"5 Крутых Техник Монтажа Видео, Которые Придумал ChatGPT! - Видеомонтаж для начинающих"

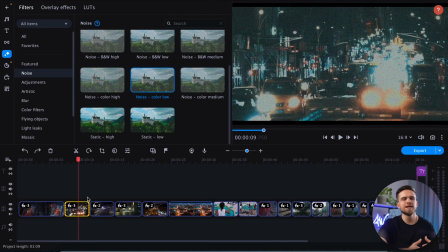В первые пару блоков идет более киношная цветокоррекция, создающая впечатление темного ночного города.
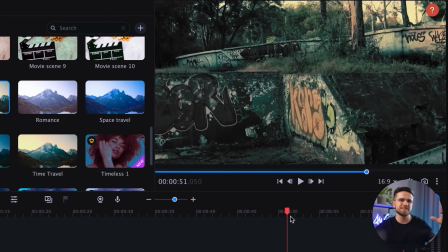В моментах исследования заброшенных мест ChargyPT рекомендует зеленоватую гамму, чтобы было ощущение таинственности. Так, готово, добавил, а в конце видео нужна киношная картинка, поэтому параметры цвета я буду вручную подбирать для каждого клипа. После того, как работа с цветом окончена, добавим переходов.
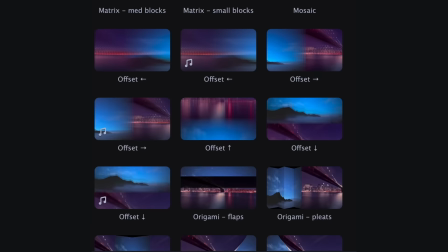По вкладке «Переходы» по умолчанию доступны десятки бесплатных переходов, а с магазином эффектов разнообразие переходов увеличивается в разы.
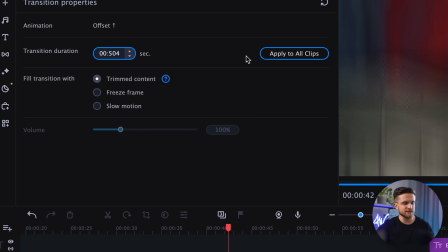Просто перетяни переход на таймлайн, поправь длительность и все. Так, хорошо, самое сложное позади. Как видите, процесс монтажа очень прост и интуитивен. А все потому, что мы с вами в видеоредакторе Movavi.
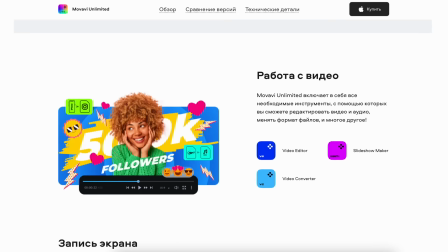Видеоредактор Movavi входит в подписку Movavi Unlimited, которая объединяет все самое лучшее от Movavi в одной доступной и интуитивной платформе.
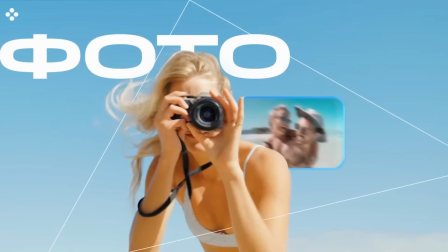Это видеоредактирование, обработка фото, запись экрана, конвертация файлов.
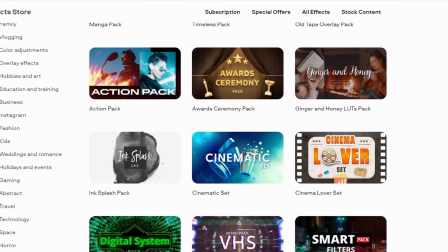Короче, 9 программ и годовой безлимитный доступ к магазину эффектов по цене одного приложения.
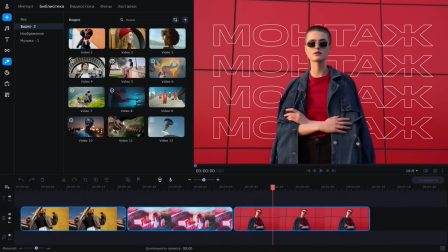Ориентироваться в инструментах крайне просто. Подготовка исходников, визуальное оформление целых видео, ретушь фотографий. Каждый из этапов можно сделать в несколько кликов. И в отличие от профессиональных аналогов, Movavi Unlimited будет отлично работать и на среднем компьютере. Цена предложения на сайте Movavi уже хорошая, но с нашим специальным купоном VLOG15 вы можете сделать ее еще лучше. Так что переходите по ссылке в описании и применяйте промокод в корзине, чтобы получить дополнительные 15% скидки на цену Movavi Unlimited. И последний шаг это работа со звуком. Chagipity в своем плане предложил мне 4 трека. Я их все скачал, но не уверен, что на минутное видео нужно 4 трека, но попробуем. Так, идем по плану.
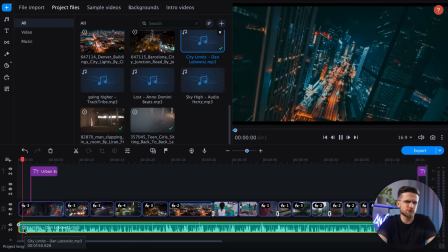Вот этот трек должен быть первым. Должен признать, что у ChargeGPT интересный вкус, но ничего, мы справимся. К сожалению, ChargeGPT не назвал четких таймингов для аудио, поэтому подходящие фрагменты придется подбирать вручную. Просто слушайте трек и вырезайте ненужное. После того, как мы с первым треком закончили, нужно сделать плавный переход от первого трека ко второму.
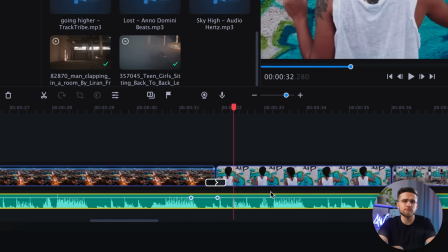Для этого нужно добавить точку громкости. Я рекомендую использовать три точки для каждого трека.
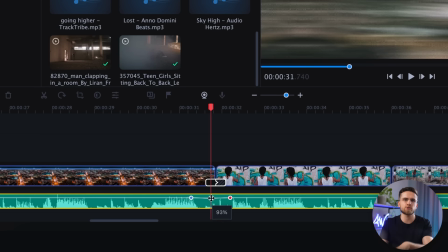Расположить точки и настроить затухание и нарастание нужно так, чтобы второй трек начинал нарастать раньше, чем первый начал затихать.
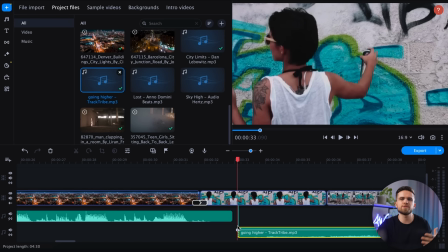Таким образом, удастся избежать внезапного появления или секундной тишины.
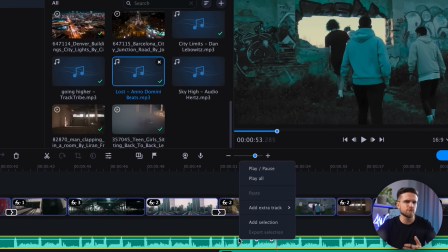Некоторые треки, может быть, нелегко соединить, но после небольшой практики и подбора момента перехода,
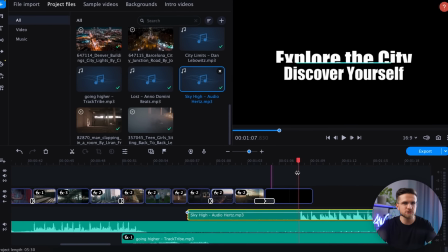уверен, вы сможете сделать переход практически незаметным. А у меня все, собственно, как и ожидалось.
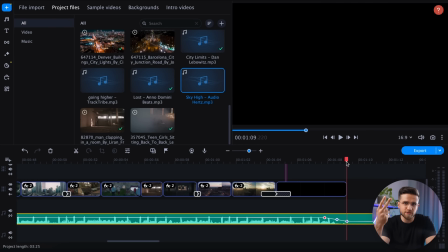Четыре трека — это чересчур, поэтому я сократил всего до двух треков. Так и свести проще, и аудиоряд будет более однородным.
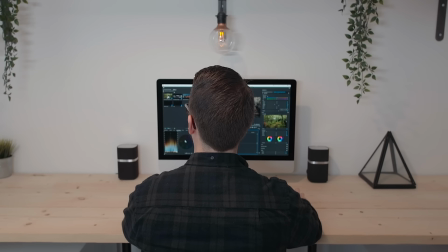Ну а если вы устали от монтажа, подбора кадров и борьбы за каждую секунду зрительского внимания, мы знаем, что делать.
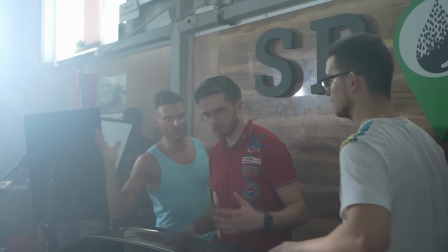Мы с командой вот уже более 10 лет снимаем креативные, интересные и продающие ролики для компаний.
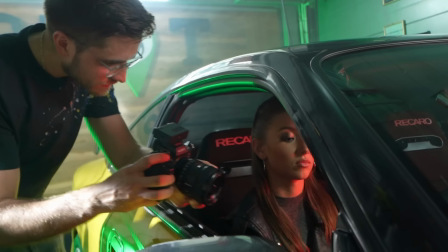Мы делали видео компании Asus, Spot, замена масел автомобилей, франшиза по многим городам России.
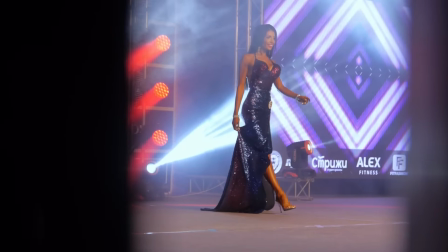Также Elcom Electro, графика для экранов мероприятий, снимали свои короткометражные фильмы с наградами с международных фестивалей. Фильм «Последняя кнопка», на котором уже более 22 миллионов просмотров, а также сотни других видео как для СНГ-сегмента, так и международного. Так что напишите мне в Телеграм, и наша команда поможет вам сделать ваши видео не только красивыми и интересными, но и продающими. А если вам нужно вывести ваш канал на новый уровень и новые просмотры, то команда Влада Козыры с радостью поможет вам с этим.
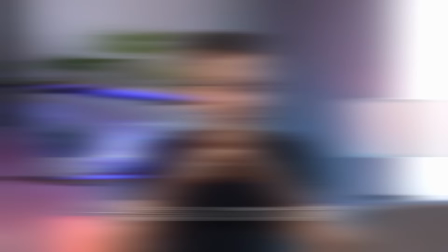Ссылочки будут в описании. Обращайтесь, мы всегда рады. Ну и в принципе с Charger 5 монтаж становится еще проще. Просто попросите о детальном плане и следуйте этому плану. Конечно, лучше всего чат GPT может помочь людям, которые снимают собственные футажи, но даже со стоковыми видео может получиться что-то прикольное.